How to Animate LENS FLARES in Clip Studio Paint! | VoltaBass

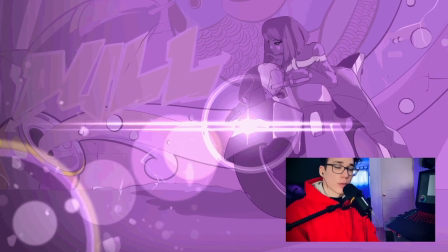[0:07]
Hi everybody, welcome to another episode of Let's Create. My name is Volta Bass, and on this episode I will show you the basics on how to set up lens flare animations with the tools available on Clip Studio Paint. So let's begin.
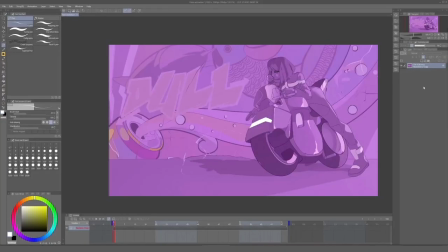[0:21]
So what I want to do is to add a lens flare animation to this night scene I drew in advance. We know that the only strong source of light comes from the motorcycle's headlight, so we need to add a flare coming out from this point. And to do that, we need to understand how lens flares work.
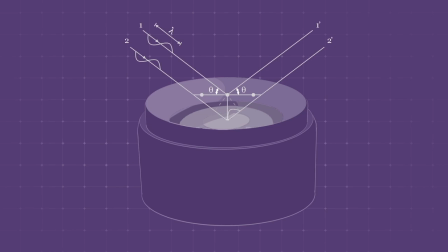[0:37]
Lens flares are called that way because, obviously, as the name suggests,
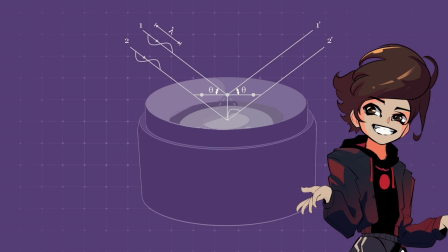[0:42]
they are visible on the lens of the camera. And they appear in the presence of a strong source of light.
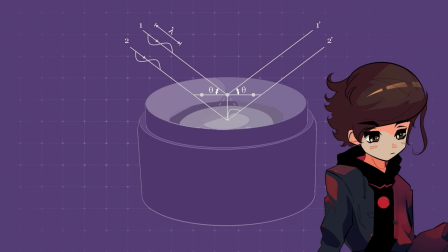[0:47]
And usually two things happen. First, a portion of the light scatters, and this creates a glare. And this glare washes out the entire image.
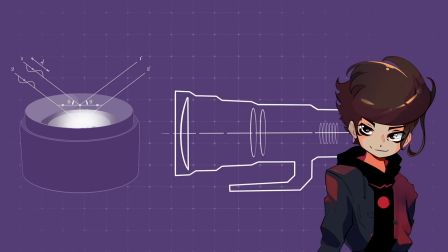[0:56]
But the second thing that happens is that there's a portion of the light that bounces from the lens components, making them reflect on the glass. And that is the reason why lens flares come in so many different shapes, because it depends on the lens diaphragm.
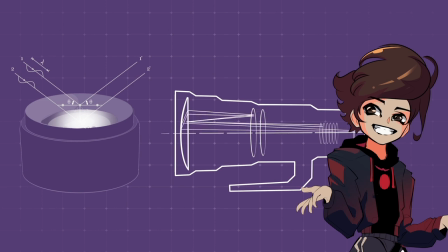[1:13]
They can be circular, hexagonal, or any shape for that matter, because other components also get reflected.
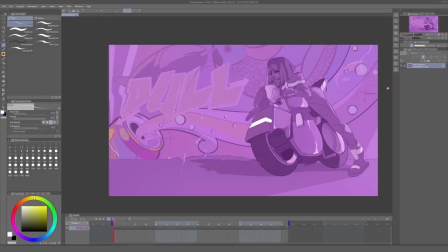[1:20]
So the first thing we need to do is to draw the main streaks of light coming out from the light source. And these are usually diamond shape. So for this, I created a new layer, used the pencil tool, and click on it while I was holding shift to create a straight line. And from there, I complete the diamond shape.
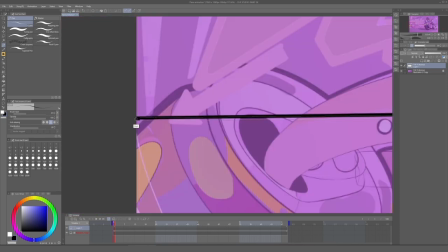[1:38]
These are often very thin lines, so drawing them can be kind of finicky for some people, at least depending on the resolution.
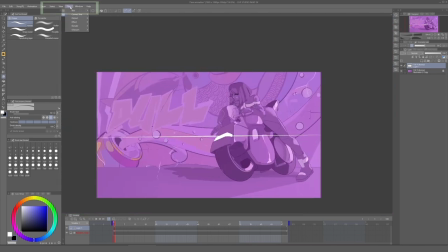[1:45]
So if you wanted to make it more refined, you can click on the layer, click on filter, drawing line, and adjust line width.
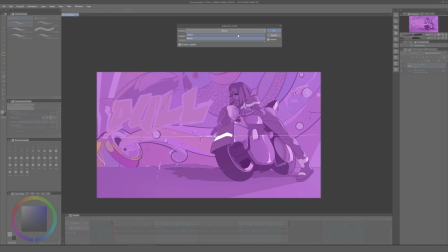[1:53]
And this will allow you to narrow or thicken the lines however you want it.
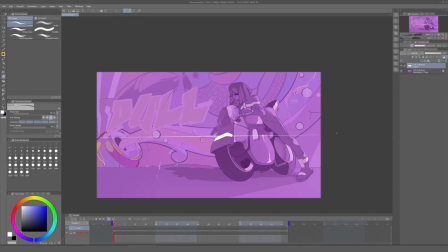[1:57]
And it looks good for now, but now we need to add a glow effect. And to do this, we duplicate this layer, change the layer blending mode to glow, and then we add a blur filter. And I recommend doing this to the original layer to a lesser degree. That way it will look a little bit more natural.
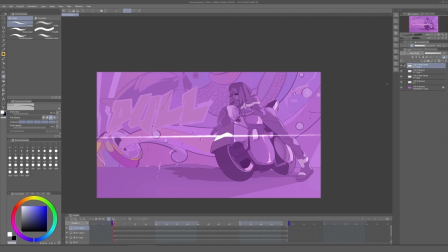[2:16]
And after that, I copy these layers and press Ctrl T to be able to scale them and rotate them. And now we know that if we have multiple streaks of light converging into a single point, that area should be brighter. So I created a new layer and set the blending mode to glow, and I painted that area so it looks a little bit more glowy.
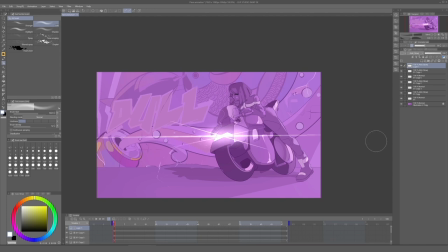[2:35]
This looks fine, but you can be creative with the shape of this flare, so let me show you one that I did with a similar method.
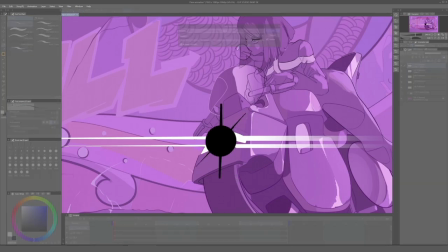[2:46]
And now that we have our main element for the center of the lens flare, we need to add the rest of the pieces,
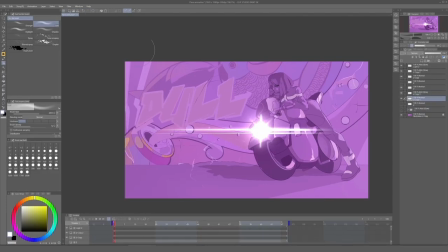[2:52]
those made of the reflections of the elements inside of the lens. The ones from the diaphragm are coming from a set of circles or holes that are concentrical. So in theory, they all should be aligned and reflected along a single line.
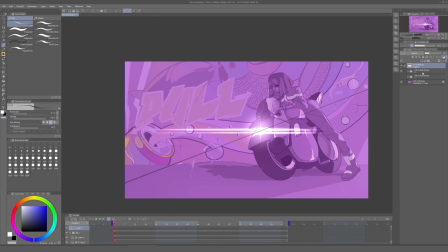[3:06]
So what I will do is to draw a line in a new layer, and then I'm going to create circles along this line. And just remember to draw them all in different layers and to set the blending mode to glow. I drew a lot of circles because our shot here is very, very flat.
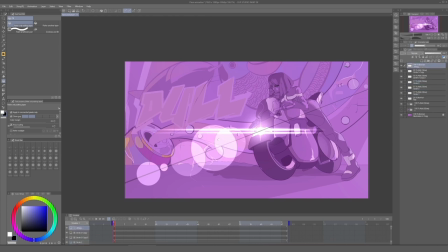[3:23]
And for that to make any sense, it will have to be filmed or shot from distance with a zoom lens. This will give us a very flat field of view.
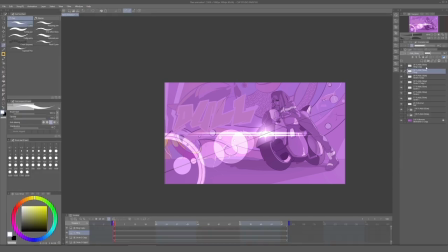[3:32]
And because zoom lenses have a lot of elements inside of them, I just went at it and added as many circles as I wanted. Remember that you can also add a blur effect to each layer and change their colors to make them look more natural. The reason why I kept them all in separate layers was to animate them individually.
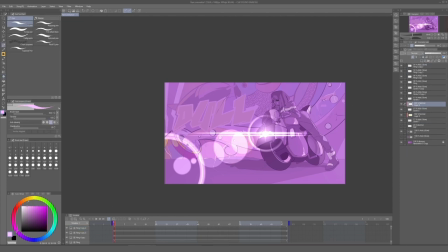[3:51]
But we cannot do that without a guide. Remember, all of these circles are aligned on the same line. So any change in perspective will need to follow this line to a certain degree.
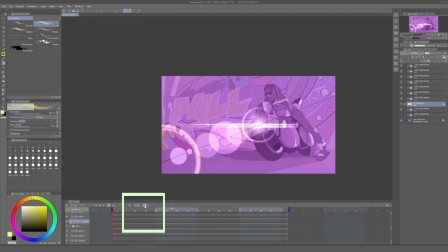[4:01]
So the first thing I did was to enable keyframes for the reference line. And then I moved the pivot point to the center of the light source. And then I rotated slightly, and then back to the beginning.